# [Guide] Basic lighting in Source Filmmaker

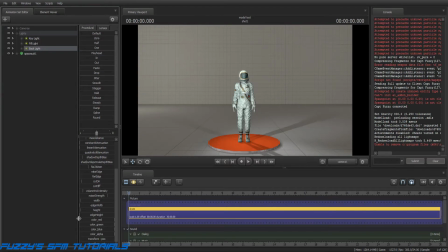(24:24)
The more you drag each color to the left, the more you take that color out of the scene. Or the lower you make it, basically, is what it amounts to.
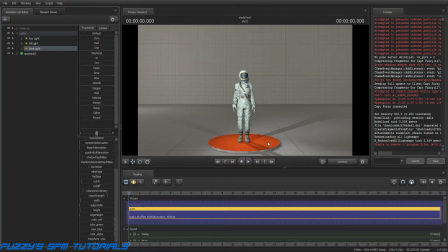(24:40)
The colors should accent the overall scene. And what I mean by that is, if you place your character, as an example, in a scene build or a map that has like a campfire in it, and
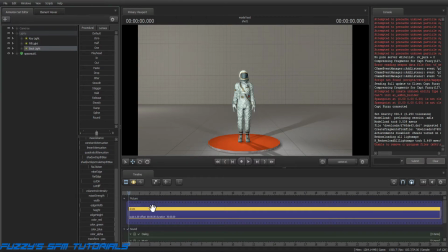(24:57)
you want the light from the full moon at night to contrast with the light from the campfire, then the best way to do that is adjust your light colors to reflect that.
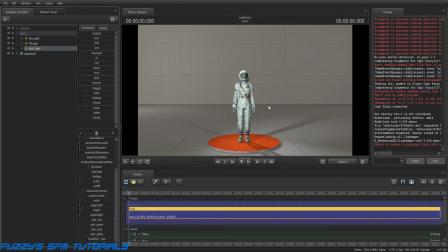(25:15)
And one good way of doing it, using our imagination, we could say he's standing at a campsite in the woods. It's a moonlit night, full moon's out, campfire's right over here, so that's going to be our key light.
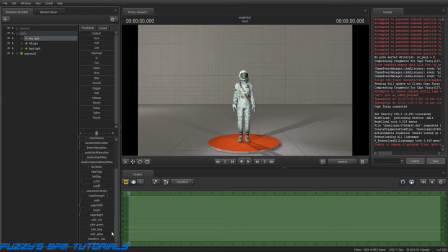(25:33)
So what we're going to do is move the key light and adjust its color to reflect the campfire. So what we're going to do is basically drag the blue out and bring in some yellow to yellowish, orangish.
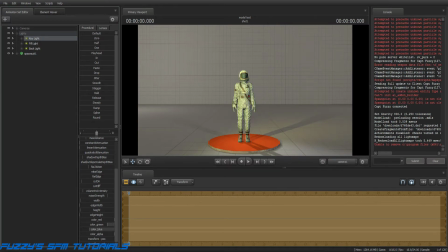(25:53)
So you're going to want to drop the blue a little bit, and then maybe drop the green just a little bit to highlight a little bit of an orangish yellow right there, like so. Now that's your fill light, or your key light rather.
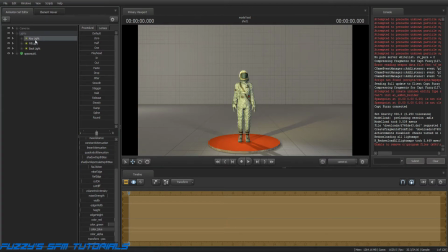(26:06)
That's the light coming from the campfire. So then our fill light, he's on the other side. This is your shadowed side. So we want that to reflect the moonlight a little bit. So then what we're going to do is do the same thing with the green and the blue,
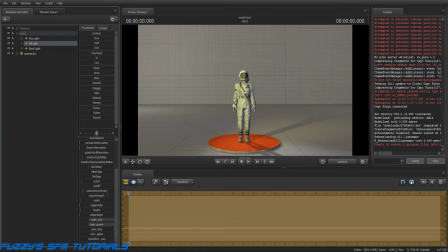(26:22)
or the green and the red that we did with the blue on the other one, and drop this down and give that light a little bit more of a bluish tint
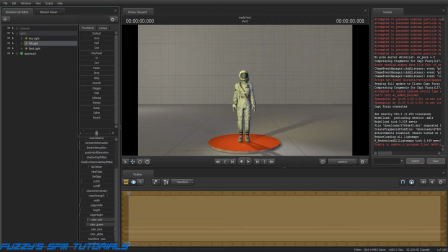(26:38)
to simulate the moonlight hitting him, like so. And then you can probably, it doesn't hurt to do the same thing with the backlight.
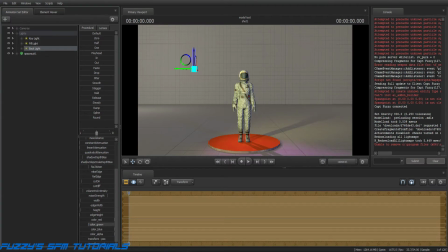(26:52)
Of course, depending on the position it's in, put these in about the same position that you did for the fill light,
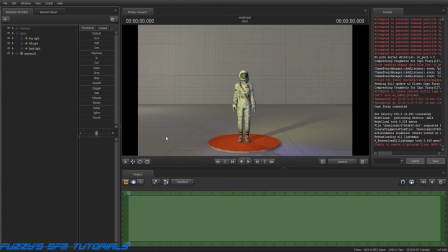(27:01)
and it will basically give you the campfire effect with the moonlight.
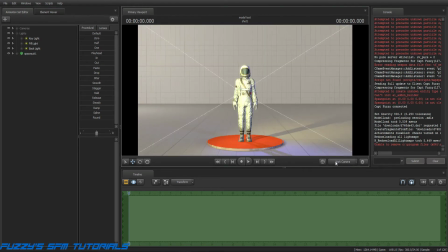(27:08)
And it's kind of hard to see there, but see, if you switch to the work camera, it really looks like crap.
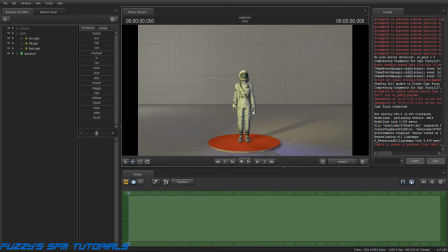(27:16)
But in here, it doesn't look half bad. Now, in a dark setting, the blue would stand out a little bit more. Plus, you can adjust intensities to enhance that a little bit, but your lighting scheme would end up looking something like this.
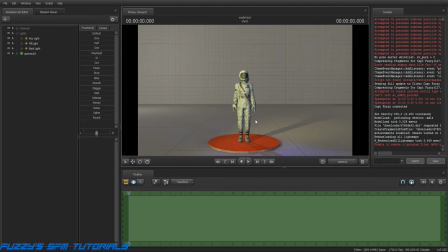(27:34)
And while it's not, like I said, it's the wrong kind of setting, but I'm basically just using it as an example. But then you would adjust your lighting here, like my fill light as an example.
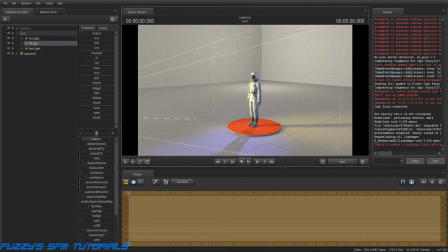(27:50)
I could pull that over here where my fill light is over here, move it just this way a little bit, and maybe just a little bit closer,
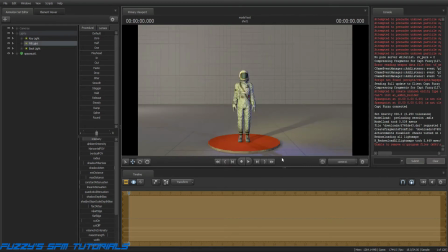(28:01)
like so. And it pretty much gives you that same effect. Intensity is one thing you can also do to highlight it just a little bit, and
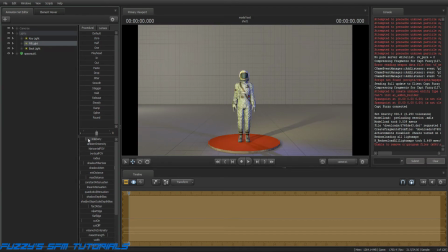(28:17)
it would be pretty reasonable right there for a nighttime moonlit campfire type scene. The lighting would be something similar to that right there. Don't mix